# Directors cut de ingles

I'm going to do the director's cut of the Incessant movie. I am the sound engineer, so I'm going to focus especially on sound. The music non-diegetic used for the entire film, it is called Air Pollute by Kevin MacLeod. It creates a spooky, suspenseful, and dense environment related to genre and setting.
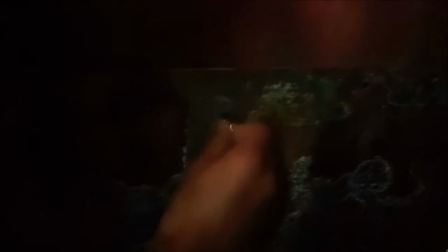13s
We have the sound of a wolf. Emil is breathing heavily and he's trying to insert a coin. There is a close-up shot of his hand. When the coin falls, we put an ideal angle and a close-up shot of all the coins in the floor. The second shot of the coins gives us clues about the loot.
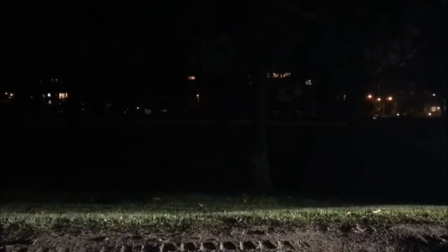25s
In this scene, Felipe is chasing Emilio. We have a two-shot eye-level angle to display them both sprinting at the same rhythm.
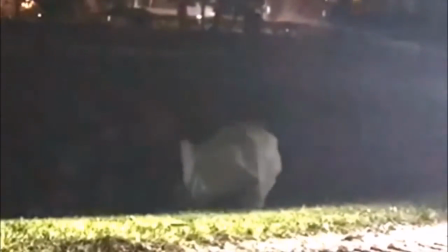31s
The movement is tracking and was done from inside a moving car because it was easier to follow them.
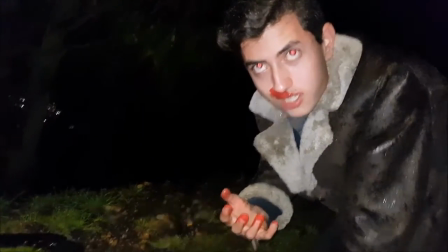36s
When Felipe tackles Emilio, we put a foley sound of an elbow punch. Then we do a close-up shot of Felipe's face to exhibit his wound and facial expression.
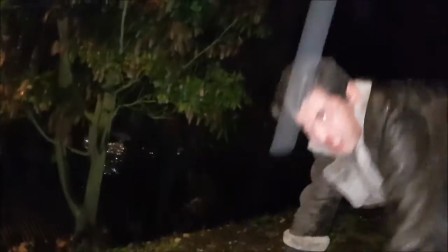44s
There's an extreme close-up shot of his bloody, shaky hand while he breathes heavily and full of anger. This scene makes the movie more realistic. Emilio appears from the darkness and crashes against the tree, shakes the leaves and creates a sound.
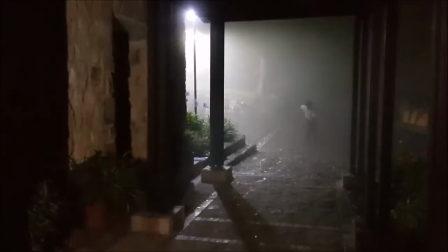55s
With the close-up, we show his exhausted face. Recording the floor and the steps of Emilio, foley sound of splash done with a shoe hitting the pond.
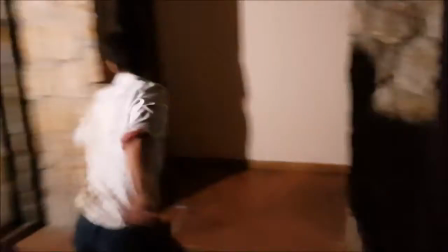63s
Emilio running tries to open the door, but he can't, so the audience feels worried about him. We make the sound of the knob and we manage light very well.
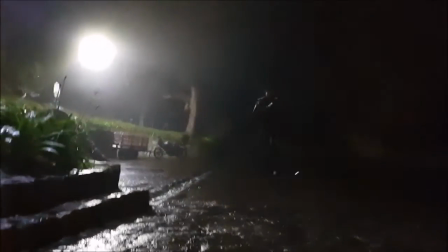70s
We point the white light directly at him so we can make the shadow effects. The scene was created with 3 different videos for the audience to see us running from different perspectives.
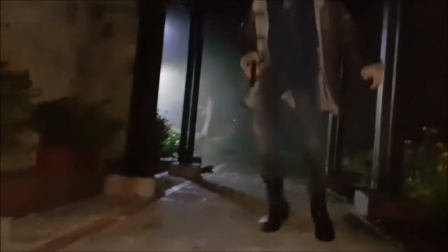78s
The shot used are long and medium shot, close-up shot for the shadow, the camera movements are tracking and panning.
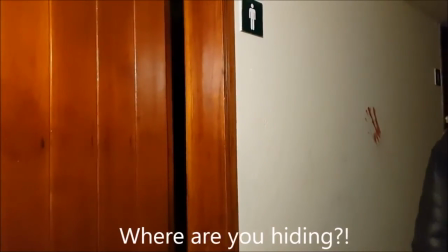84s
Places his bloody hand in the white wall to make a big contrast. This scene makes the feel more frightening and authentic.
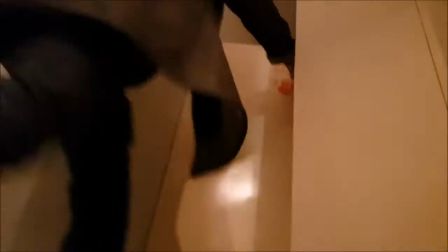90s
In real life, the killer wouldn't care about staying in the wall, and in the movie as well. Slams the door, leaving another red handprint.
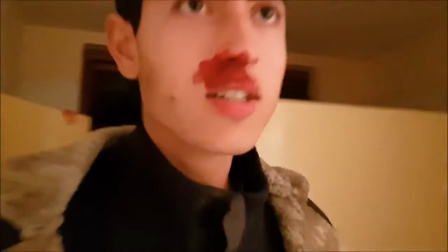95s
This makes it more realistic. Then he returns and there's a close-up shot to show his angry and desperate injured face.
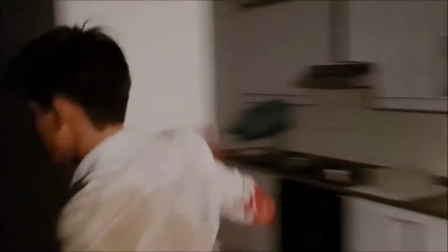101s
Tries to find a hiding place, but he can't. Light is always pointing at him. Repetition in the phrase, "Where are you hiding?"
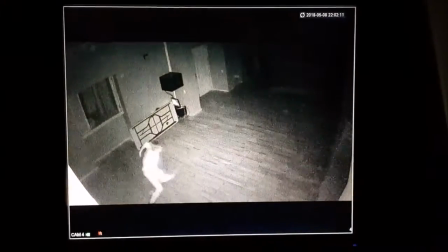107s
Foley sound. Low straight shot of his feet, Emilio falls firmly, smashing the floor. Imitation of a scary movie night camera for people to connect with this and get more scared.
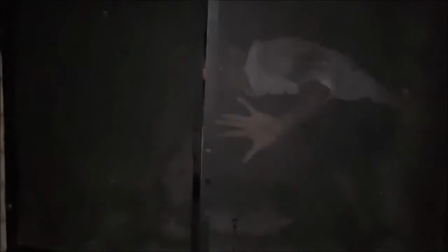115s
It has a long shot to show the place of the fighting scene. Emilio infiltrates and runs toward the chimney.
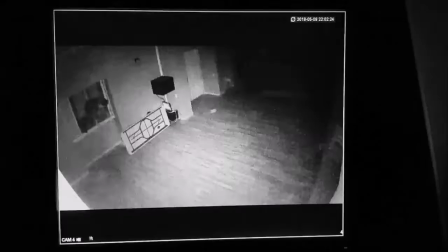120s
Felipe enters fiercely with confidence and yells, "Where are you?" Walks with sturdy steps through the same path, letting know the audience that they are going to meet. Heavy breathing and then light turns on with foley of a switch.
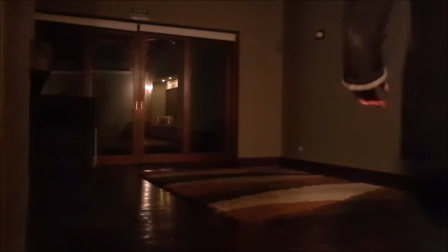132s
When the light turns on, we don't show Felipe's body, only his hand and the reflex of light on the glass.
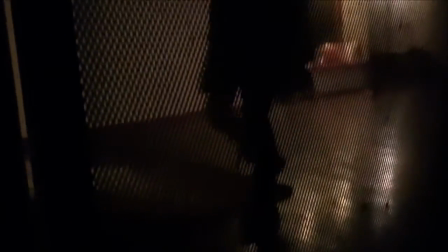137s
Fight scene is about to start. We try to make it as real as possible.
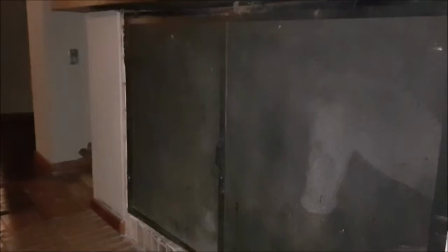141s
There are camera movements like arcing, panning, and shots like 2, medium at the beginning, close-up, and long at the end.
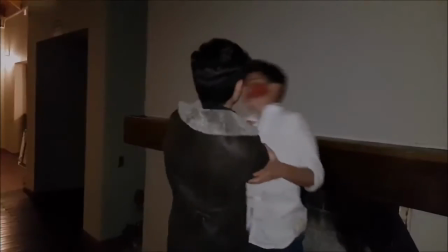147s
I tilted the device in every punch for the audience to get in and feel the impact. Foley sounds were used for every punch.
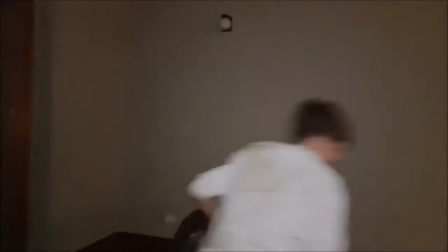153s
At the end, I had to fall on the floor and record Emilio running. This low angle was used to show his superiority for winning the fight.
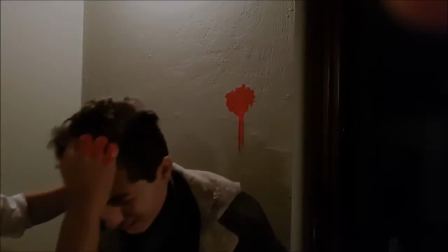159s
Emilio hits Felipe against the wall with a Foley sound, fake blood in the wall. Emilio hits Felipe with a beer bottle in his head.
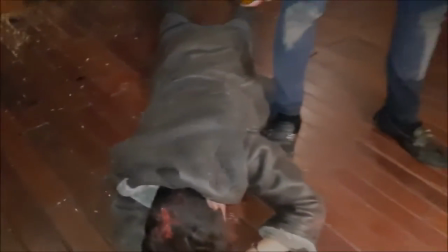165s
There's a flow sound as well. We show the broken glass and then Felipe's head with blood. We tilt the camera and present the bottle which killed him in the hand of Emilio.
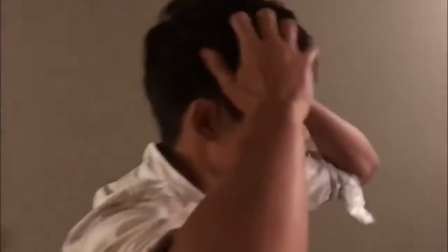172s
Close-up shot of his face to show his wounds and scared expression for killing someone.
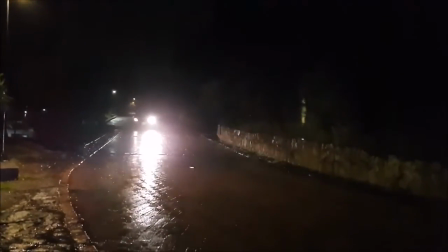180s
The car arrives and we use panning. Riley, or Man 3, is kicked out of the car because she cheated on her boyfriend.
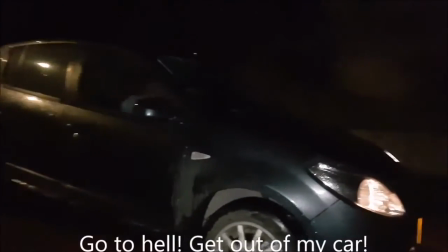186s
In this moment, we introduce the new character. The yelling and cursing is a Foley sound Emilio recorded.
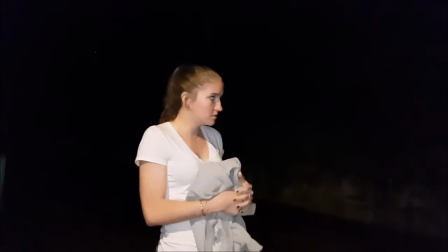196s
Is tracking towards Riley in a close-up shot of her face.
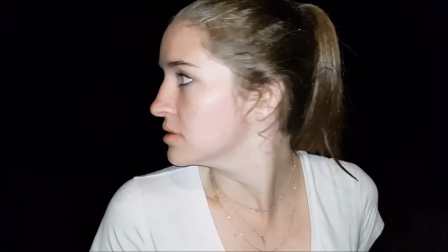200s
The purpose of this shot is to show that she's confused, scared, and disorientated because her boyfriend dumped her and she doesn't know what to do. There is a craning movement to record her walking sadly and without a course. The high angle is to make her look inferior.
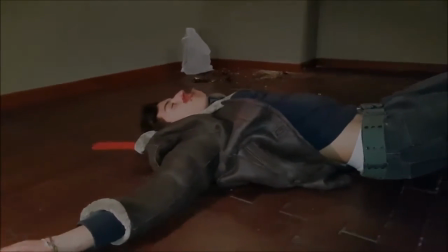213s
As Emilio pulls Felipe, a blood trace is created. We recorded this with panning and a low shot.
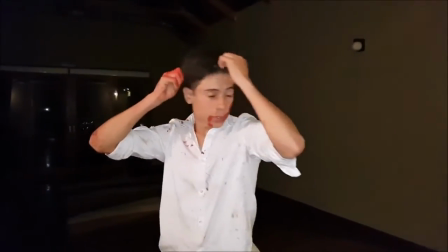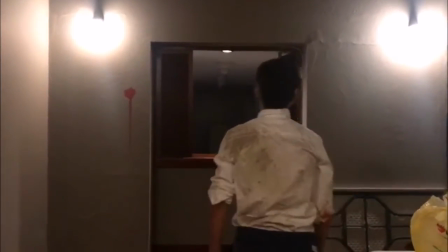225s
Tracking of Emilio towards the fridge has a slow and lazy walk because he's tired and worried. In this scene, Riley started with the camera.
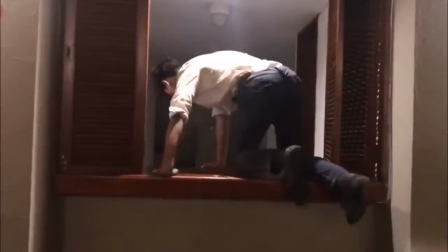231s
I was beneath the table, and when Riley reached it, she passed the camera to me and I continued with the same path.
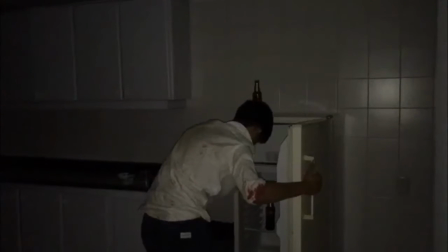236s
For the movie, we used a lot of small videos and scenes put together. We played with the shots, angles, and movements to create the effect we wanted of the audience.
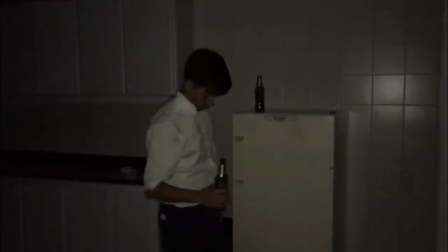244s
Natural sound of the bottle and lid falling.